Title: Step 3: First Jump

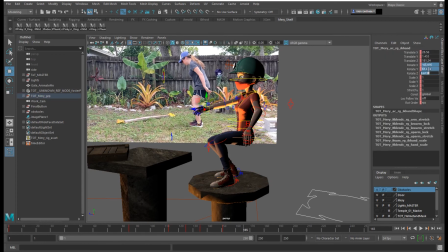I'm going to zero these hands out real quick.
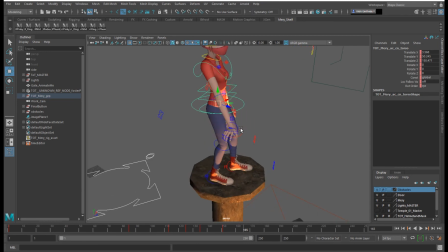Alright, so now that she's standing, and there's going to be balance between the two legs, I'm going to rotate the cog to kind of feel like they're centered, or the center of gravity is centered between those two legs. That's what cog stands for, is center of gravity.
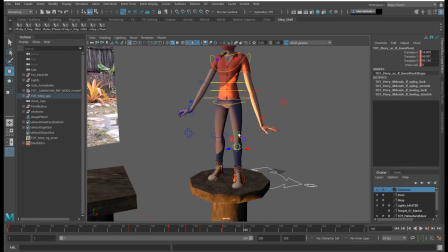I want this to be in the position in the front of that leg.
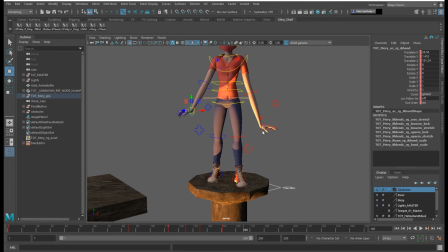Okay. I'm going to move these arms up just so that we don't have to see how stretchy they are. There we go. Alright, so I'm going to rotate this to kind of balance it between those two legs.
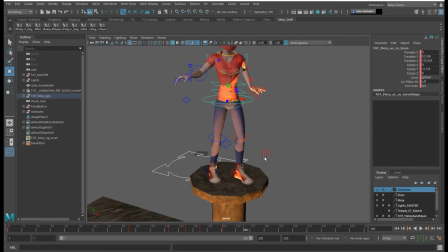Centering that weight over the two legs. Now, if this is rotated kind of forward, so then the hip and cog are facing or rotating toward the front leg, then I need to kind of alter the spine here to the opposite direction in rotation.
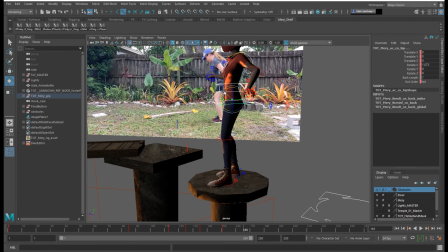I am going to bend this forward just a bit and bend that spine back just a bit, like it's trying to gain that balance after coming in or bouncing up from that squash.
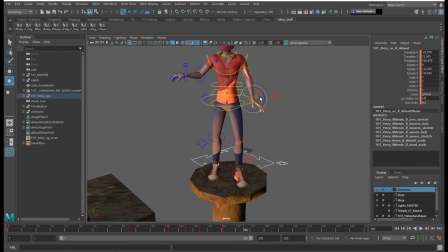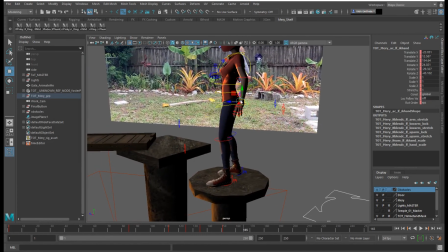Since the leg in front's a little bit further in front, I'm going to put this arm in back just a little bit.
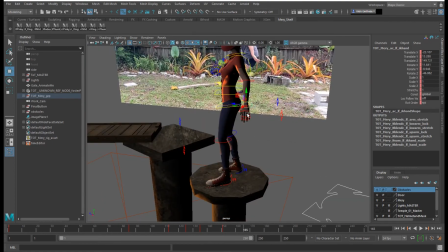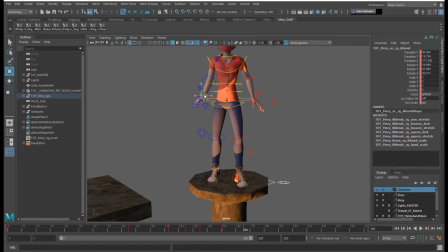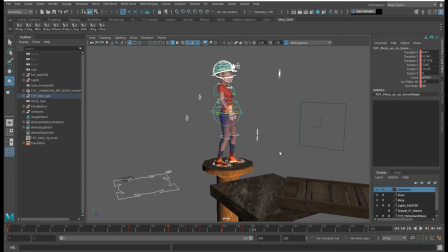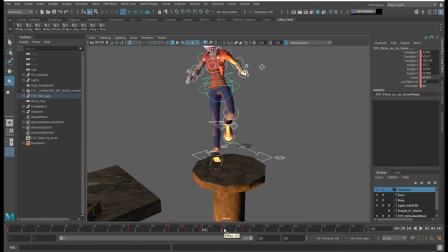I think I'm going to, when we look from this pose to this pose and then back up, it feels like there's going to be more weight on this leg in front just to help balance the character.
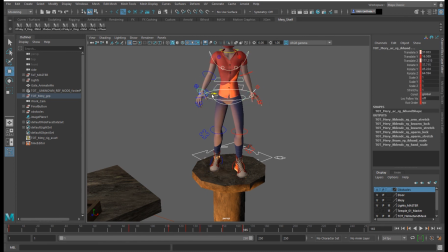So I'm going to just push it a little bit more.
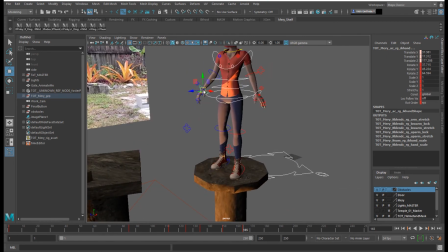Like it's kind of leaning off of this leg to get into that up position, like it helps shoot him up from that leg.
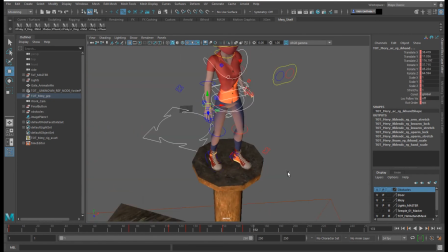Alright, keying. I feel like that makes more sense. Yeah. So if that's the case, then I am going to lean this body to this leg.
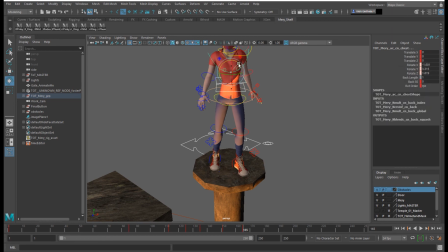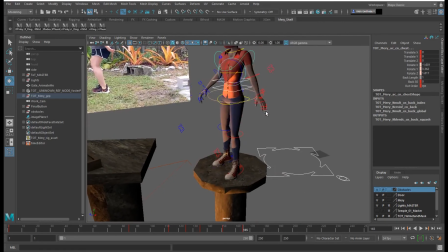That feels like a more balanced body there.
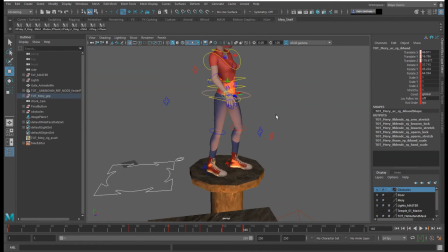Keying that pose, that's our neutral pose. And we'll move on from there.
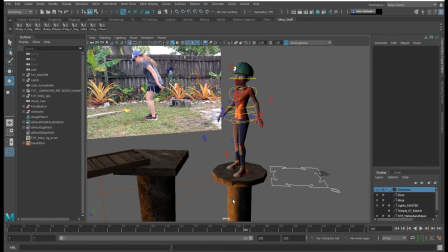I might alter the hands later, but right now we'll keep those how they are. I think I'm going to bend these fingers just a little bit more. Not quite a fist.
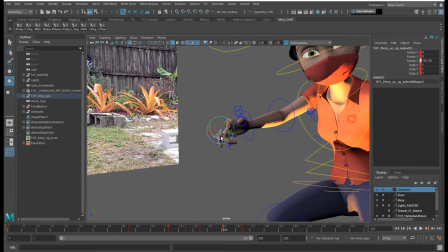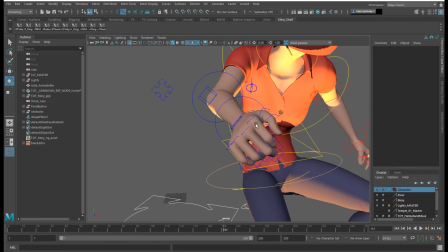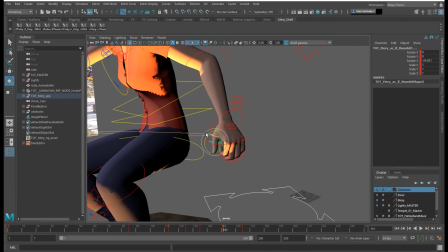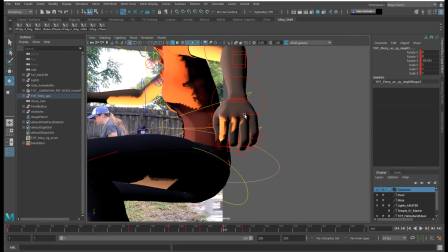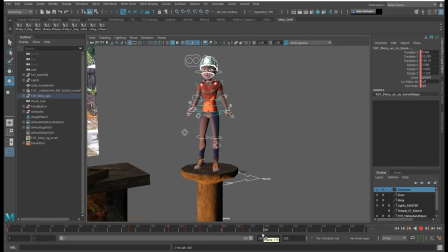All right.
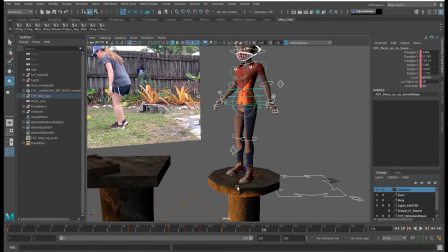Now the next thing we have to do is start to turn the character and shift the weight so then it can go to this next positioning.